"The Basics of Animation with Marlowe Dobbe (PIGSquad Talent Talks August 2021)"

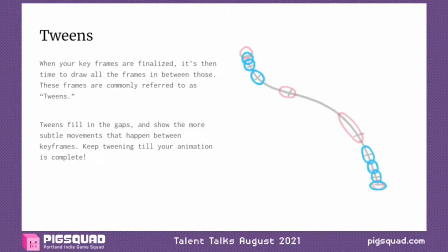So these frames are commonly referred to as tweens. Tweens fill in the gaps, show the more subtle movement that happened between the keyframes, and then you pretty much just keep tweening till your animation is complete. So what I would do is I would look at my first 2 keyframes, I would draw the frame in between those,
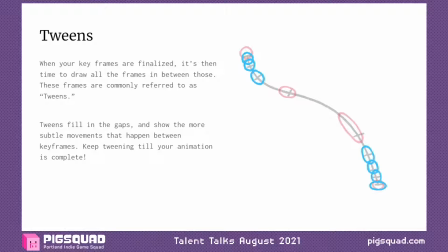and then I would kind of like do it in halves and like draw the frame in between 2 other frames and the frame in between 2 other frames until essentially I've drawn every frame in the animation. You just keep on tweening. Sometimes actually, I should mention that in the animation industry,
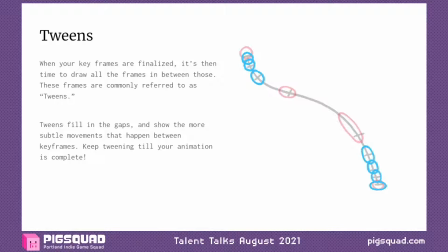there are people whose jobs it is to just draw tweens, and there's also people whose jobs it is to just draw keyframes. But here we're doing both of them at the same time because we're doing a simple animation. And so here's a little example of what that animation looks like after I've finished my timeline and done my keyframes and done all my tweens.
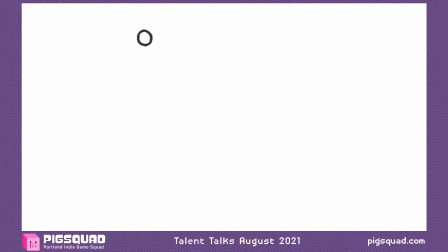And you can see at the beginning and end where I had sort of more notches, the movement is a little bit slower. And in the middle where there was less notches, you can see the ball moves really, really fast. But you can kind of tell that line that I drew, and it's really following that line of motion. So yeah, that's pretty much how you animate.
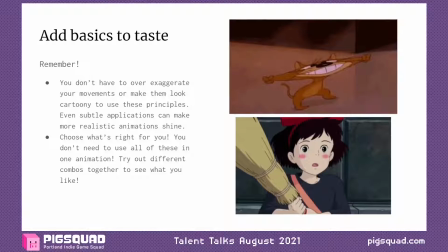So just to kind of wrap things up, I'm going to say add basics to taste. This is probably my favorite slide because I love these 2 GIFs next to each other. Remember, you don't have to over-exaggerate your movements or make them look really cartoony to use these principles.
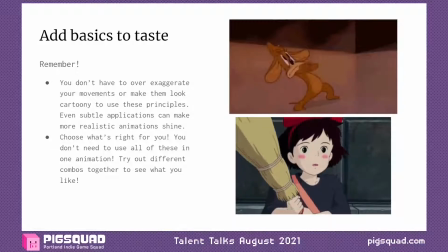Even subtle animations can make more realistic animations shine. Subtle applications can make more realistic animations shine. Choose what's right for you. You don't need to use all of these in one animation. Like, you don't need to look at your animation and say, I need easing, I need anticipation, I need squash and stretch.
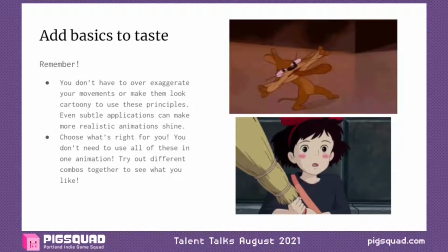Like, just try out different combos together, see what you like. They're all tools in your toolbox that you can use at any time. And you can see like there's clearly a lot of squashing and stretching happening in this Tom and Jerry GIF at the top. And there is actually a little bit happening in this Kiki's Delivery Service GIF at the bottom.
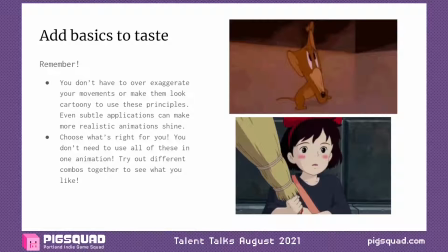Like, you could see like the size of her pupils get larger. And yeah, there's just like really subtle ways to apply all these things that can really help your movement read.
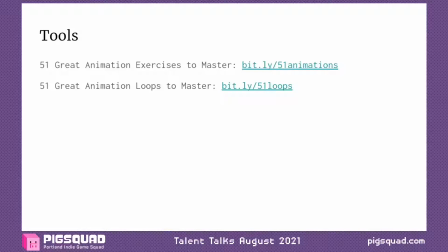So to wrap things up, I've got a couple different tools. These are things that after I took one animation class, I kind of went to these websites and went through this list and practiced these, and I think it was just like super helpful. You can pretty much self-teach yourself by practicing these.
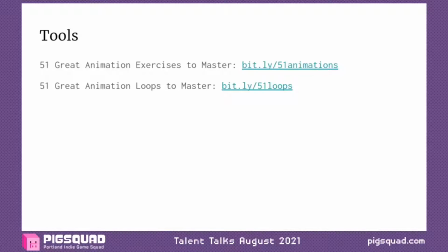So the top is 51 great animation exercises to master, and the bottom is 51 great animation loops to master. And those are both really important things to focus on and practice. And you'll find a lot of kind of like similar things to what I talked about in this conversation, in this talk,
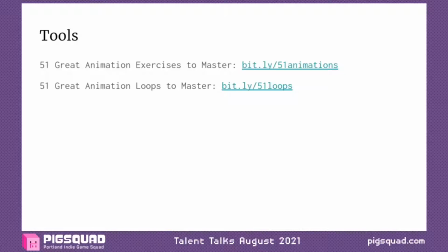in these lists of things to practice. So I think the first one on both of them is like a ball that bounces and it has squash and stretch. And again, like you can do all of these practices in 3D too, if that's more your jam. All of these applications still apply.
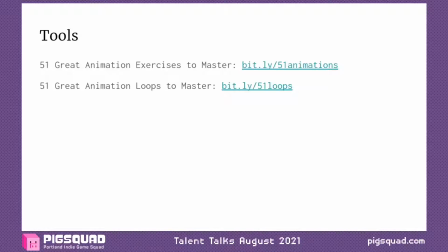Now that you know them, you'll begin to notice them in like 3D movies you watch or 2D films you watch or anything like that. So yeah, I would definitely give those a shot. And I think that's going to do it for me. Thank you for listening to my talk, and I hope you all go forward and do some really fun, expressive animations.
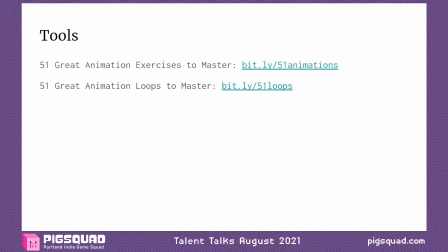Thank you. All right. Thanks so much, Marlowe. Thanks so much, Marlowe. You're welcome. Thanks so much, Marlowe. Yeah, it looks like there's a lot of learning moments in there for people in the chat here. That's awesome. Yeah, there's so many different things you can do. Definitely check out that website that Marlowe mentioned at the end.